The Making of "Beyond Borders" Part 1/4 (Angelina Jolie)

It's it reminds him what happened, and he just said that at first sight, it was very hard on him because all that reminds him everything, and now it's okay. Now it's the movie, but the first reaction was to feel back in time over there.
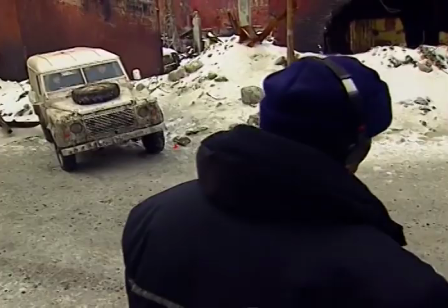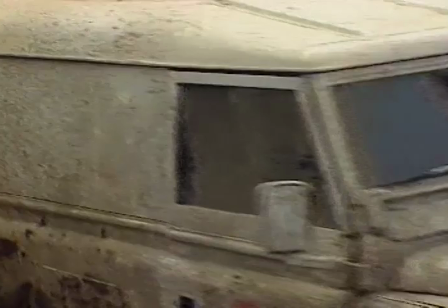And what we're trying to do here is to create the illusion of a drabness,
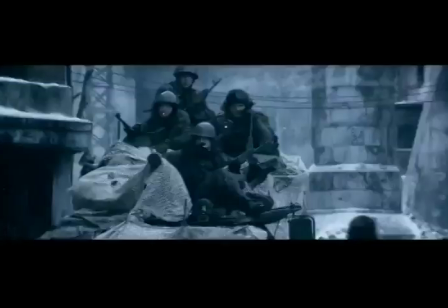(4:40)
of a city under conflict, a city burning, a city in war, basically.
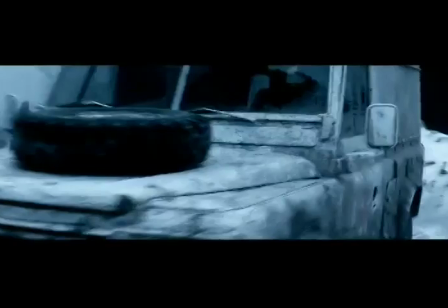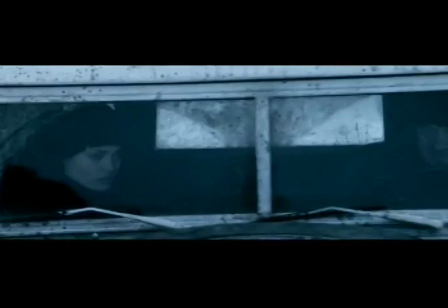(4:52)
What I'm also doing is actually creating a slightly different look by treating the negative in such a way that it drains the colour
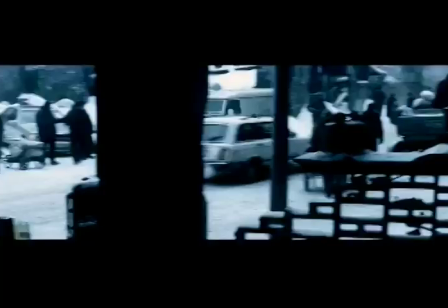(5:00)
and it also creates more contrast and a slightly grainy look, which is a slightly newsreel feel.
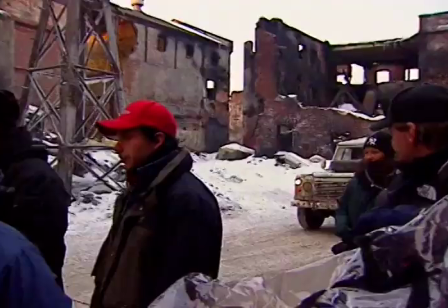(5:05)
And to keep that going, I've now got most of the cameras are all handheld, so this is a slightly sort of unnerving sort of thing to everything that's going on. So give that more tension, and the audience themselves can feel that, you know, that something could happen at any moment, which is what we're trying to say.
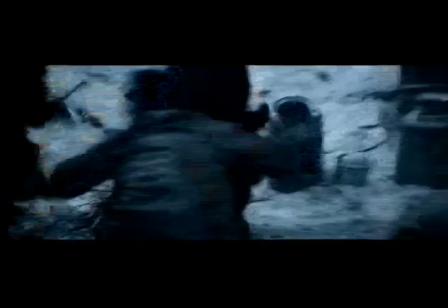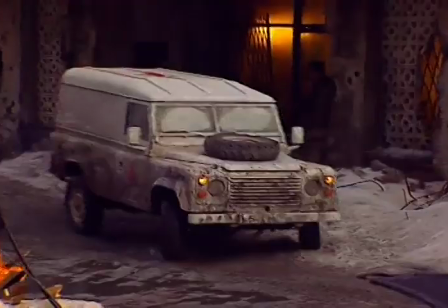It's very difficult making a realistic film, in that when the action or the stunts, you've got to make them really real. It's really difficult. We did it extremely well on Saving Private Ryan, and that's the sort of look we're going for.
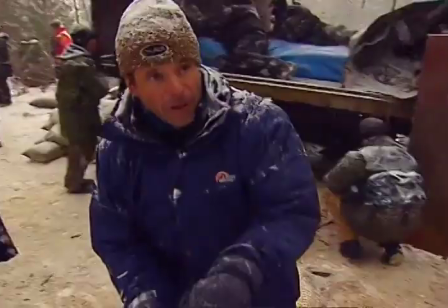(5:47)
You see where the bullet hits are here? Yeah. As he's sort of slip sliding here, the camera will be about here.
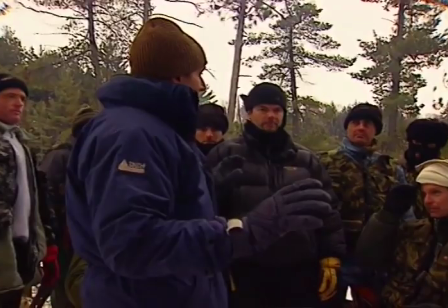(5:52)
Bang, bang. That's the sort of timing. The whole shot is only going to last about 8 seconds.
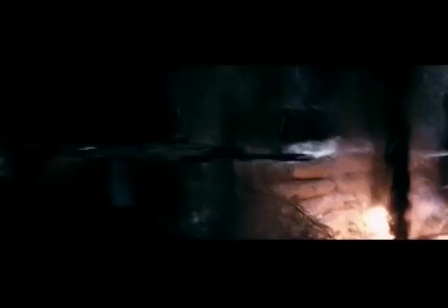(5:58)
People aren't flying a million miles in the air or doing a double somersault or anything like that.
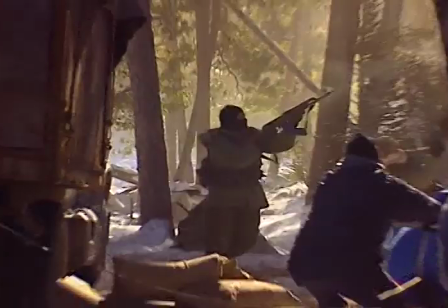(6:03)
It's really very, very realistic. War isn't nice, and you've got to really show it in that light.
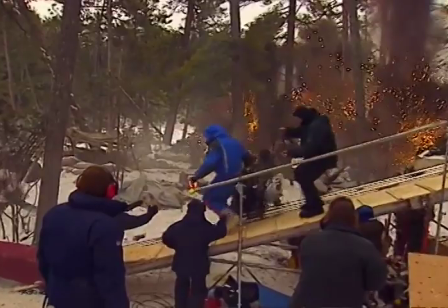(6:08)
And it all happens very, very quickly. Probably what we're doing here, we're spending a week here, it's going to end up like 60 seconds on screen. It's trying to find new camera techniques, really, to film the action. That's how you're going to make it look different.
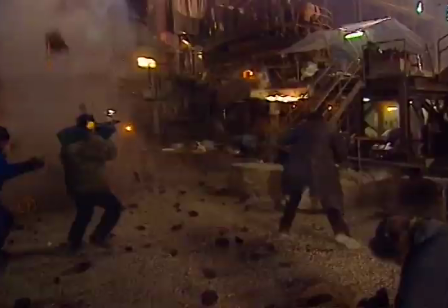(6:23)
Put an audience there, like with this, we're filming it doco style. So it's moving cameras as if you're in amongst all the explosions.
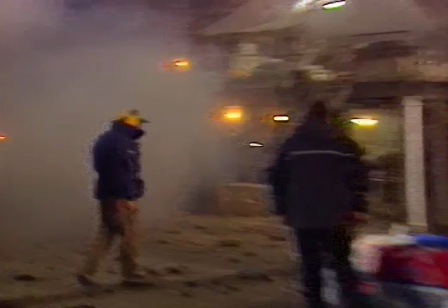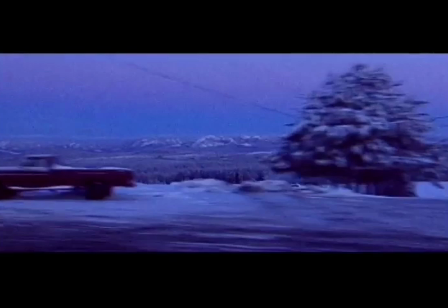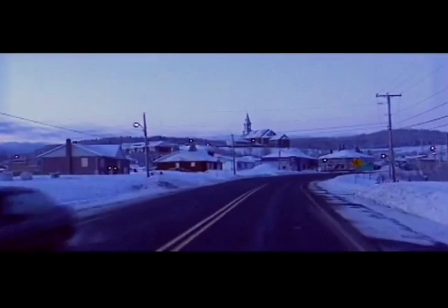(6:41)
To recreate the frozen wilderness of Chechnya, the crew traveled north. This is Quebec midwinter.
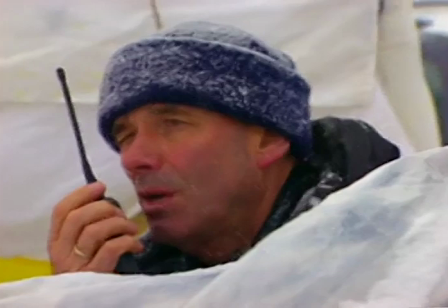(6:48)
It's exceptionally cold and bleak, which makes harsh working conditions for the crew, but looks completely believable on screen.
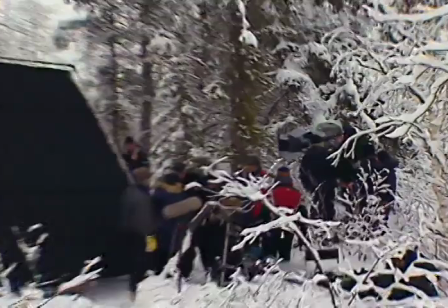(7:01)
Oh, it's fabulous. The look is fantastic. It looks like nothing you've seen, and that's what we wanted. You could try and do it inside, but it never looks quite the same thing. So you go outside. You know, a lot of people are scared of it. We're not. We know what we're doing. It's just a pain in the ass.
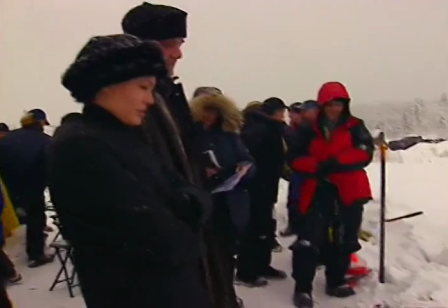(7:16) Just collapses. The breathing is... You're right up close here, Angie.
As soon as that happens... It helps so much as an actor when the conditions around you are real. And this is really cold, and this is... You get that sense of what it's really like. So it couldn't be better in a certain way.
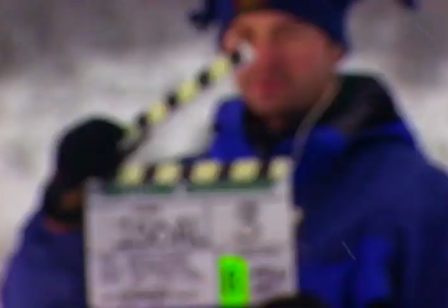(7:34) Stand by. Roll cameras.
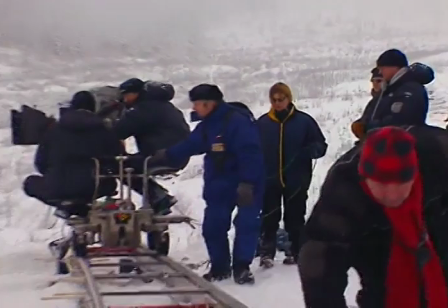(7:36)
Because we've been talking to lots of different people about what it's like in these conditions, and we've been out here and we've got heat packs on and so many different things, but I can't imagine it making it,
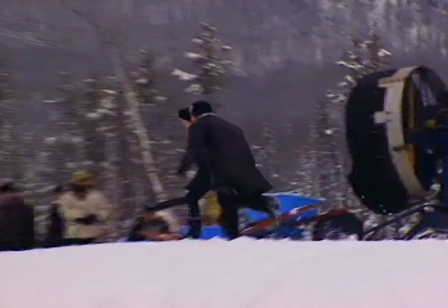(7:45)
you know, making a run for it in this kind of situation. It's beautiful, but it's trying to survive in it.
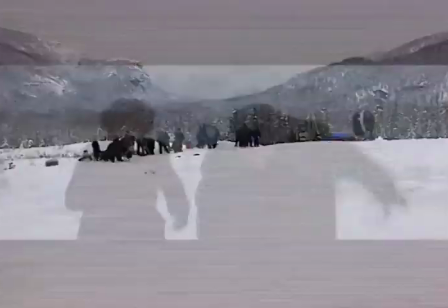(7:51)
I don't know how anybody does it.